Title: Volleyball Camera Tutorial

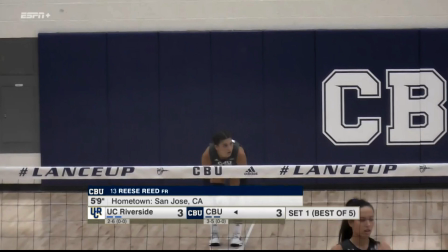20:08 But if the ball was being served on the right side of the court, you would have a preset for that to help you get there quicker, and then you can use your pan and zoom from there. And like I said, you want to end with a wide gameplay shot for replay. You don't want to stay this tight throughout the entirety of the play.
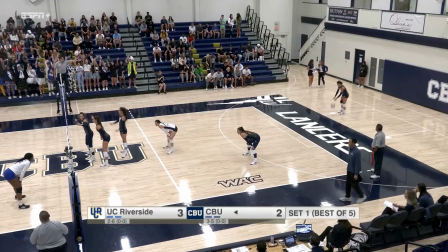20:27 All right, so here's going to be a video example of pulling from the ISO of the serve. You're going to see it in real time. This is not a replay. So this will give you an idea of what that pull should look like as they're serving.
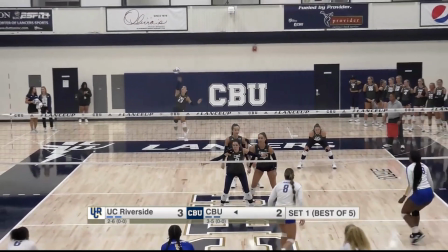20:47 So right there's a nice pull. Could have been a little tighter, but this is great. We go right into gameplay.
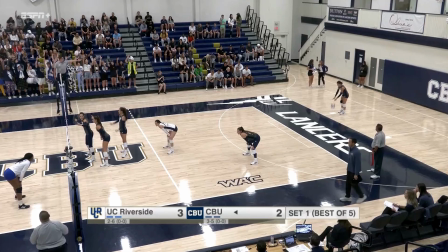20:53 So that's what we're talking about. I'll play that one more time for you. So you notice we're doing a pull.
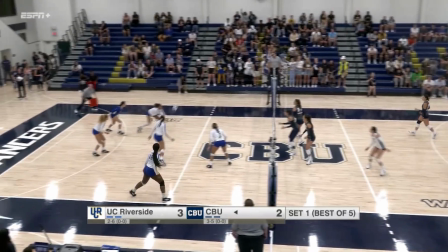20:58 We're starting to reveal the defensive side of the court, and we're right into gameplay.
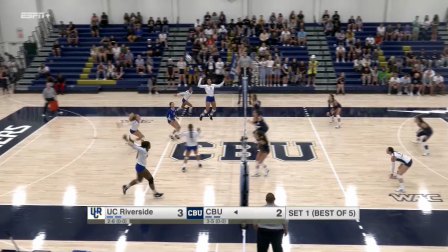21:03 And what you can't see in this clip is that at that point, you'd be setting up for your gameplay shot, which is what this looks like.
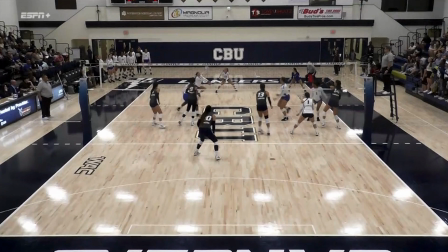21:10 So this is nice and wide. This is great for replay because it's wide enough to see everything that's happening in the court. For example, if the ball were to be passed into this area, it would just be a simple tilt, maybe a little bit of zoom to keep the ball in play for the camera.
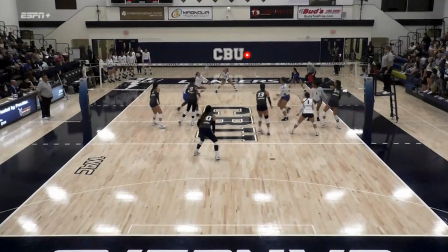21:28 But it's also not so wide that we can't see any detail that's happening up at the net. So there's a kind of like a fine line there that you want
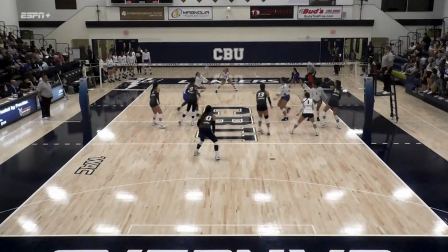21:41 to make sure that you're staying tight enough, but also wide enough to make sure you're following the play. And then something to just keep in mind is even though you've established yourself on this gameplay shot,
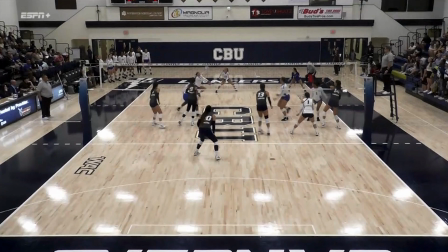21:56 you don't want to just kind of set it at this angle for the play and then kind of just forget it. You want to be following the play as well. So if the ball were to be moving, this direction, you want to be panning to the left. If the ball moves this direction, pan to the right. If it starts coming closer to you, that's when you want to pull and maybe use some tilt.
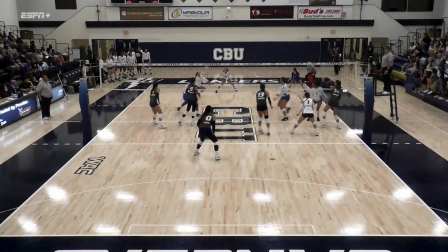22:15 Just kind of depends on the situation. But you don't want to just kind of set it up on this static shot and just kind of forget it.
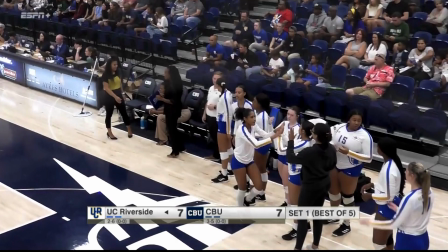22:22 You want it to be fluid and you want it to be moving. This is an example of what a hero shot of a team or a bench may look like. So in this example, this player had scored a lot of points and is celebrating after being substituted.
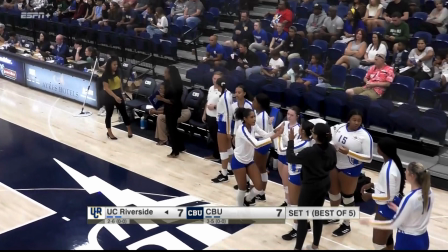22:37 So that's what the storyline was at the time. And so following this player as they celebrate with their team helps tell the story of the broadcast. So hero shots could be something like this, which is showing a player interacting with their team, or it could be a single player.
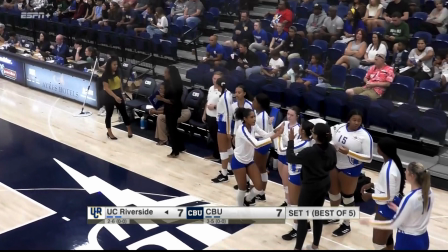22:51 Just kind of depends on the situation, and the director will do their job of letting you know kind of what to look for. But it's also very helpful for you to keep an eye on what's happening in your side of the court so that you can go to these shots and kind of sell the shot to the director for them to take to broadcast.
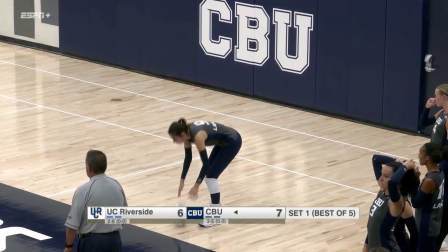23:12 All right, so here's going to be a video example. I want you to see here that this is a great push after the point is scored to the player who scored the point. And then we've got a good follow of the player on the opposite side coming off the court.
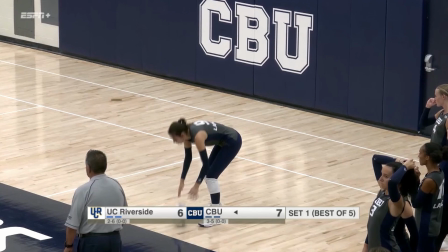23:27 So you're going to see this from both sideline cameras. One sideline camera is doing a great push to the team. The other camera is getting that bench shot from the example before. So this is camera 2.
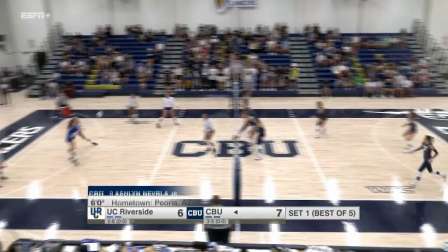23:41 And then we cut to 1.
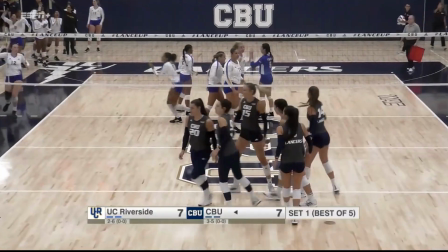23:46 Perfect. So right now we're going to cut to 4. This is pushing to the team celebration.
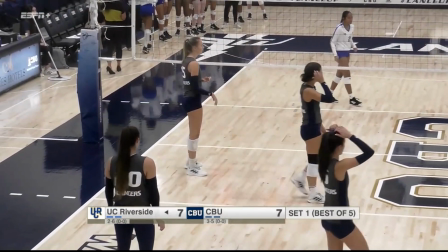23:51 And then camera 3 is actually going to follow off that player that scored that main point there.
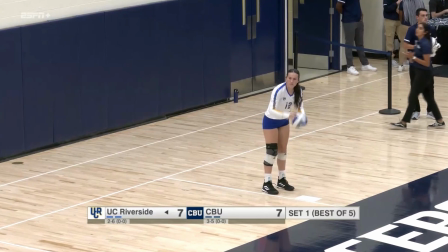23:58 We're seeing the reactions. That's great storytelling. And then we're back to camera 2.
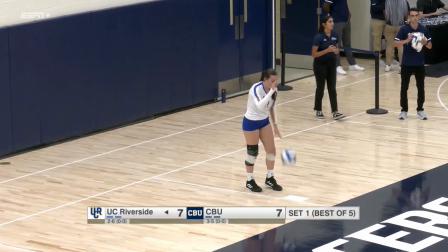24:02 So you just want to keep in mind what's happening on the court, what's the story, and help the director tell that story by getting the camera shots that are needed.